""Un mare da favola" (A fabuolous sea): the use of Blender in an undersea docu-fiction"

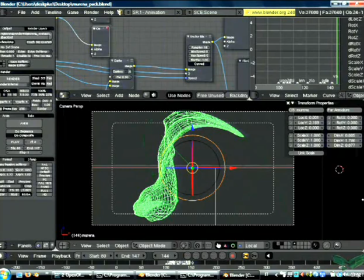1486s
So we needed, for example, if you have this one is the moray and this is the upper part, and you have some empties to have slow parenting for making it bend,
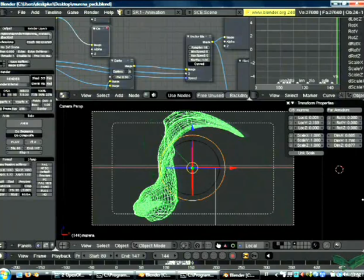1502s
but they are slow parenting also in this direction if the moray moves. So everything goes quite in a mess with slow parenting. So the situation we had temporary was to having some bones
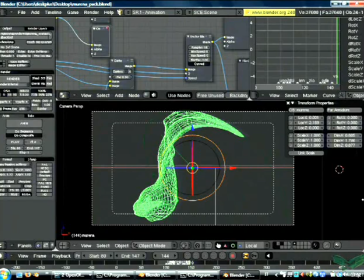1516s
going perpendicular and animating these bones manually to have the bending. But that's not what we wanted, because if the moray stops, we would like to have an automation that is stopping also
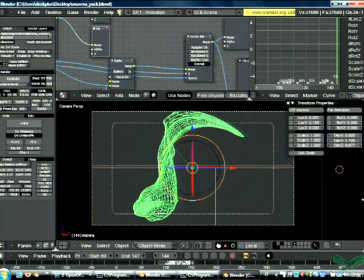1531s
the upper part stops slowly after. So we can see the rigging. Okay.
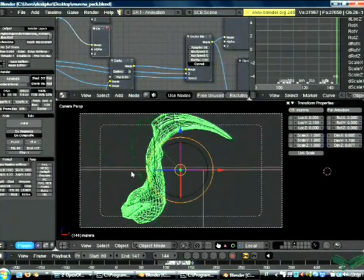1551s
Okay, you can see it looks like a simple rigging with the bones along
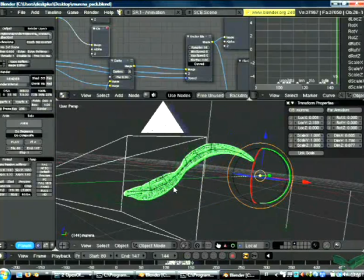1556s
the moray and all the bones controlling the upper part. But really, it's not. Yeah, you see the tape below. You know that you see that lower green, dark green tape.
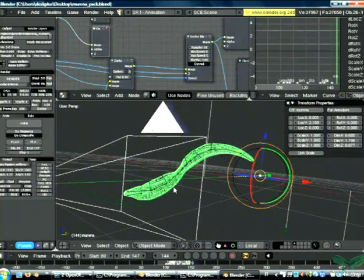1576s
Okay, that's enough for the moray. We had some big troubles, and then we can see the modeling of the fishbowl.
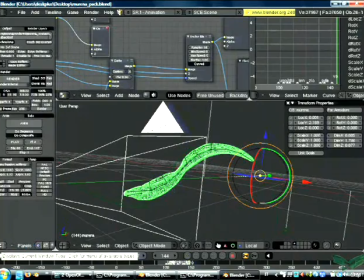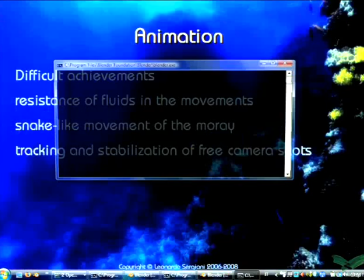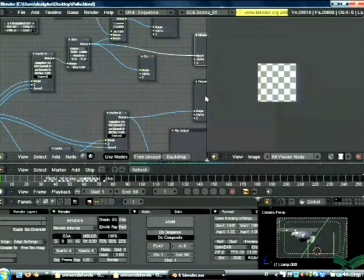1603s
Okay, you see, we used the linked
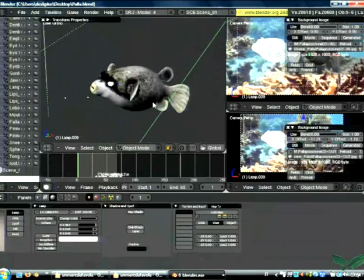1610s
characters, so we made the changes in the character and we had the
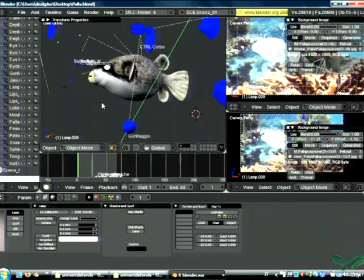1618s
result in the scene also always updated.
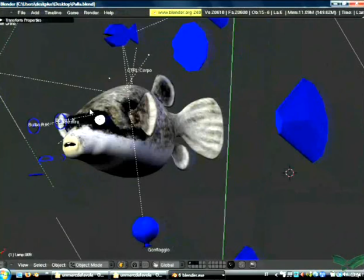1623s
The fishbowl has this strange behavior that when he is in danger, it makes grow the lower part of his belly, and
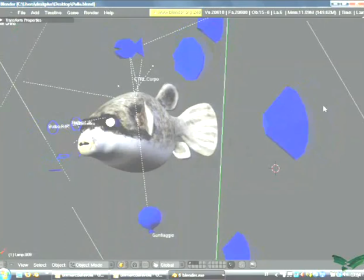1635s
this is an example of artificial and real looking. I mean,
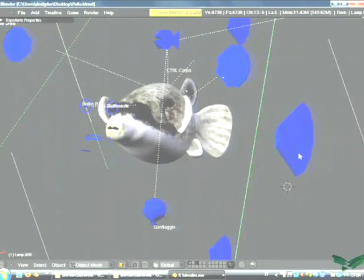1643s
makes it grow so much in reality that looks artificial.
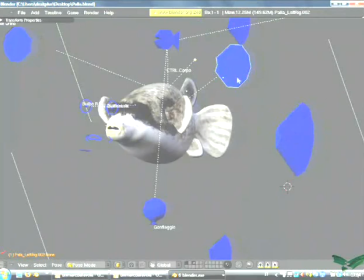1649s
We had to make it grow less because it seemed fake. It's not working. Oops. Oops.
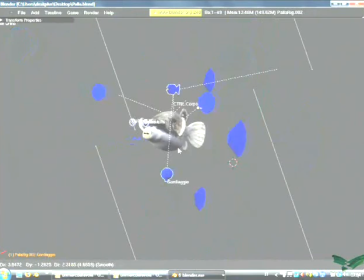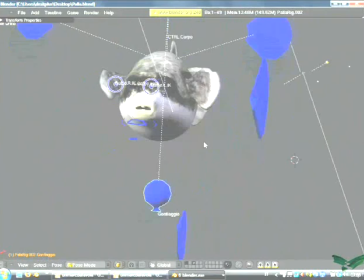Scena 4.
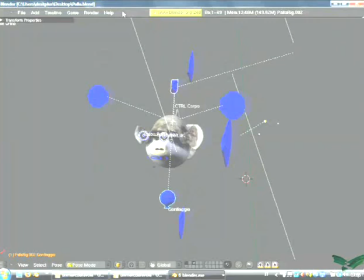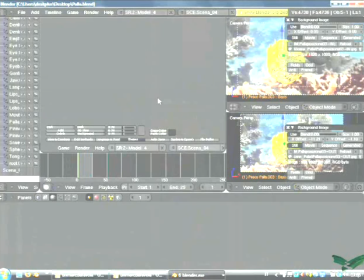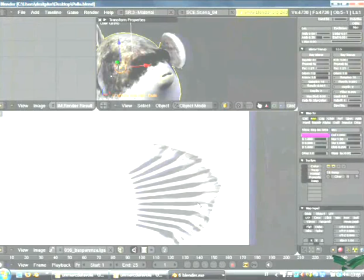1685s
Mettiamo questo qua. Okay, you see how much it grows,
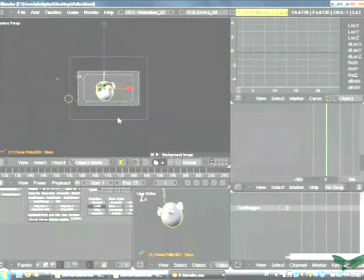1692s
and in real world it was growing a lot more.
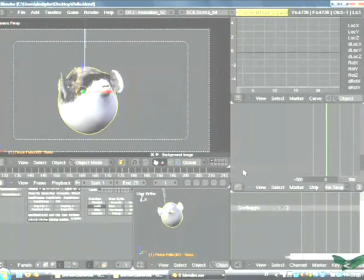1699s
Giant, but rendering it was almost unbelievable. So if somebody saw it, knowing that the film had
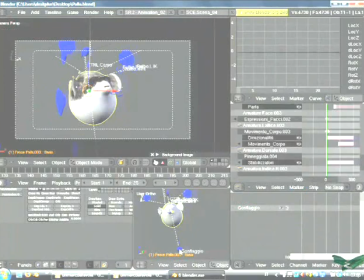1711s
fake characters, thinks, oh, they exaggerated. So we had to do it less to make it look more real.
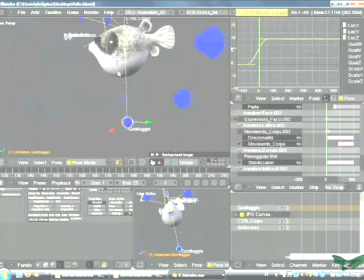1720s
Yes, you see here, that's growing a lot. Yeah, it was growing 50% more in reality.